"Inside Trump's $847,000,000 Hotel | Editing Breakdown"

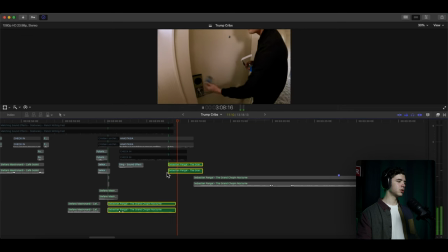And I have this on cathedral and then
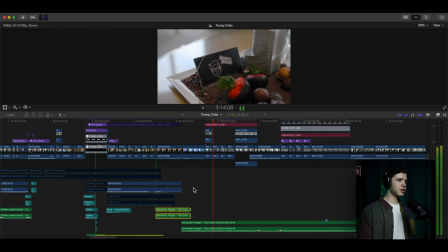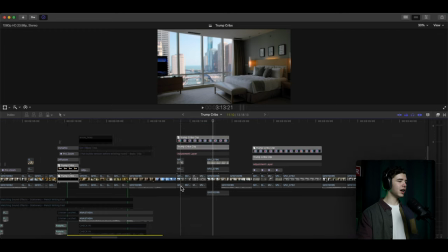right so it shows i've got it i have a black pro mist effect
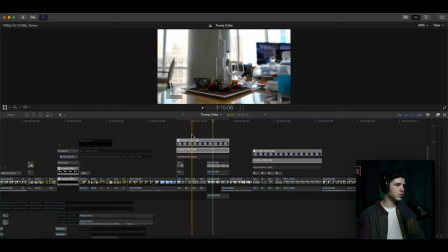so let me get a shot so right here you can kind of tell you know it's blurred out a little bit on the highlights to kind of give it a foggy cinematic dreamy effect right showing
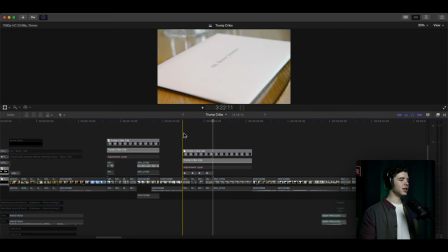him talking about it and then all these are zooming out it's
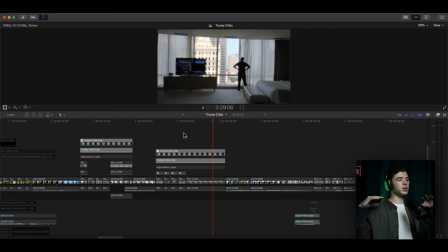revealing right all of those shots were revealing zooming out same thing
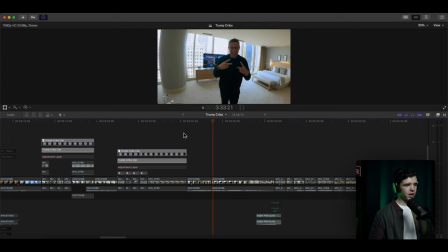with that that was moving back music fades out goes to this section
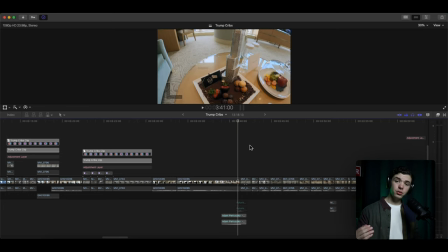And on to the next.
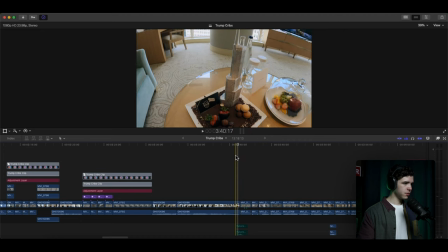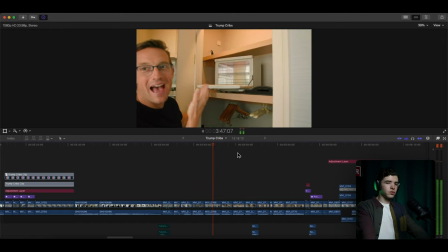Come on, baby. Trump gold bars. This room has a towel warmer. We've got Trump towels, Trump amenities here.
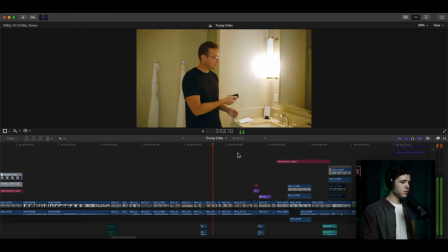Get yourself a remote. What does the remote go to? TV meter.
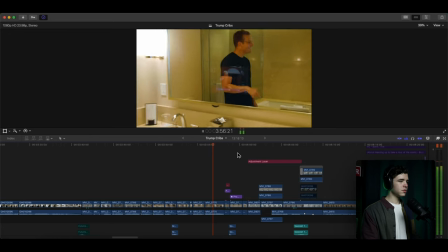Bring me to Flavortown.
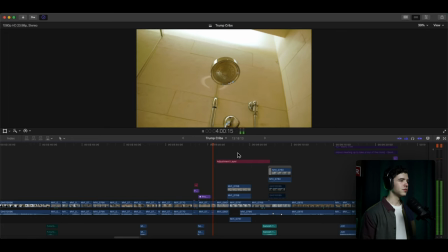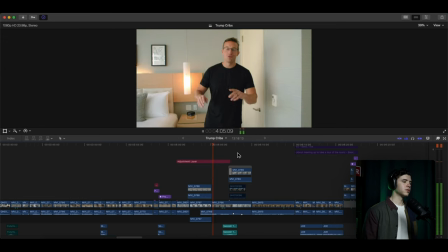A lot of incredible amenities to this room, but nothing beats this.
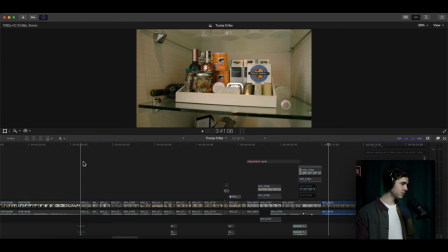Going back to that, we've got more of a
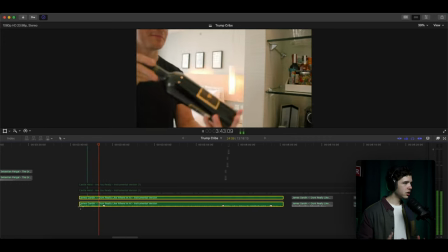cooler beat here, track number five, let me put that down.
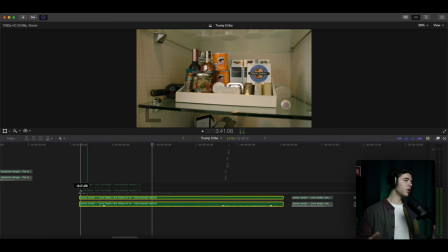Right, going through, he's pretty much just showing off the whole room, explaining everything.
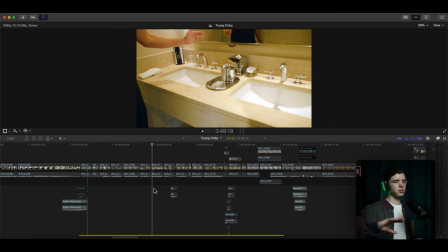Very short section to keep it nice and just move on to the rest of the video,
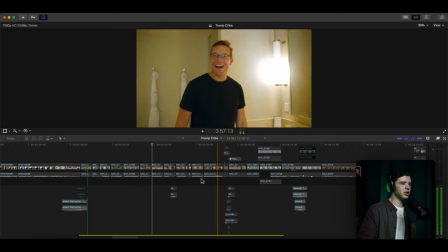looking at everything else in the hotel. so you go through this section got this cool effect with the
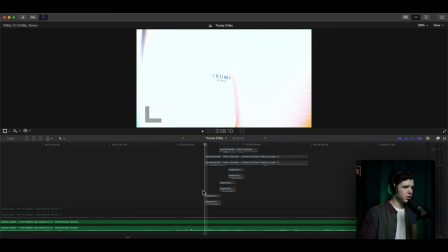camera right
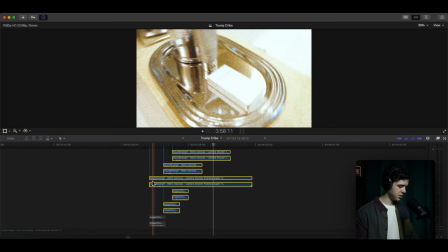add some sound effects
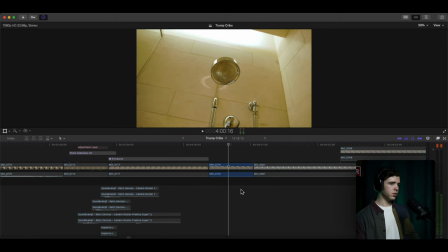okay and then they're
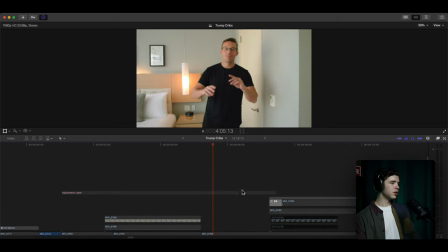just showing off the the room nice
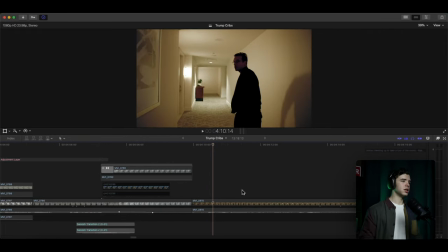transition to the outside,
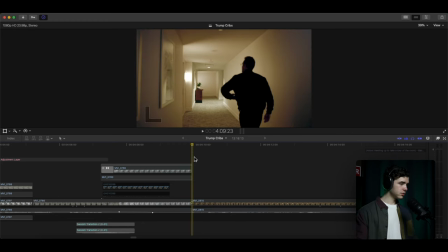the view, and back to this.
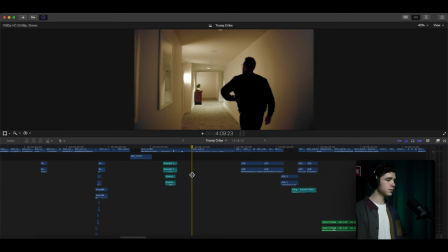Let's continue.
So nice and quiet.
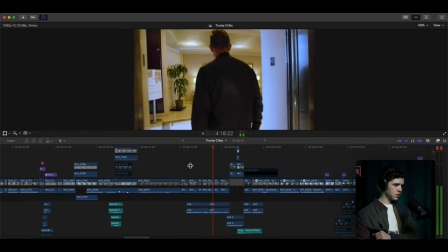After settling into our epic rooms, we went downstairs to meet sales and marketing director Joe.
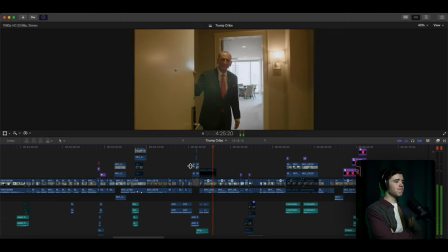He will give us a tour of the hotel amenities. Good afternoon. Welcome to these two-bedroom feet that I'm going to show you today.
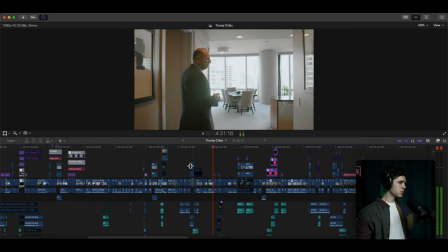We're taking a look right now at a deluxe suite overlooking the river to
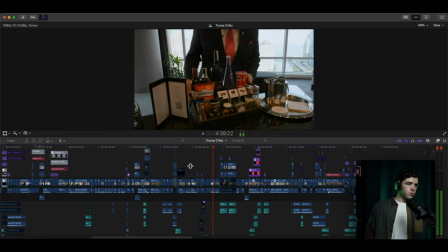ensure the experience of a genuine residence. One we'll see here, of course, a private bar here. Let's continue on to the master bedroom.
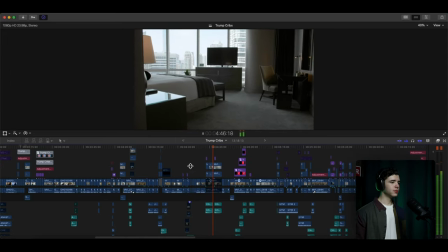Note our bathroom right here.
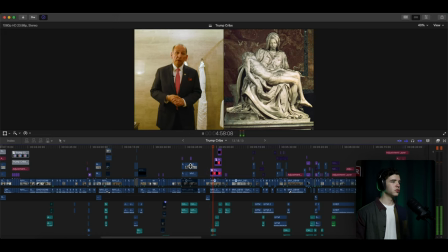The marble throughout the hotel is actually quarried from the same quarry that Michelangelo used for his most infamous statues and sculptures.
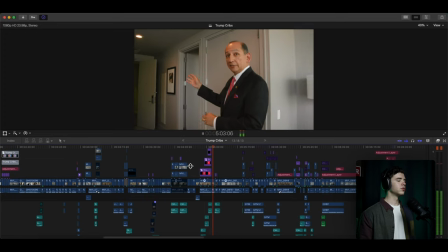Let's walk now to the second bedroom. We do feel very, very spoiled with this location.
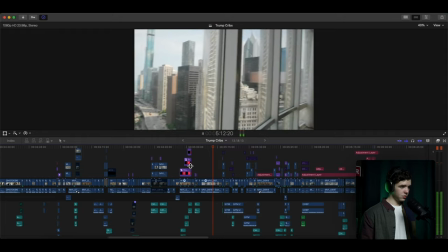Combine that with, of course, with the beautiful hotel and the services, we like to think that everybody should come and stay here at the Trump Hotel, of course.
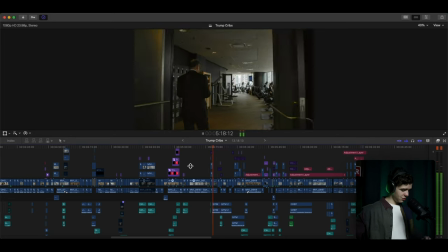Yo, man, I am trying.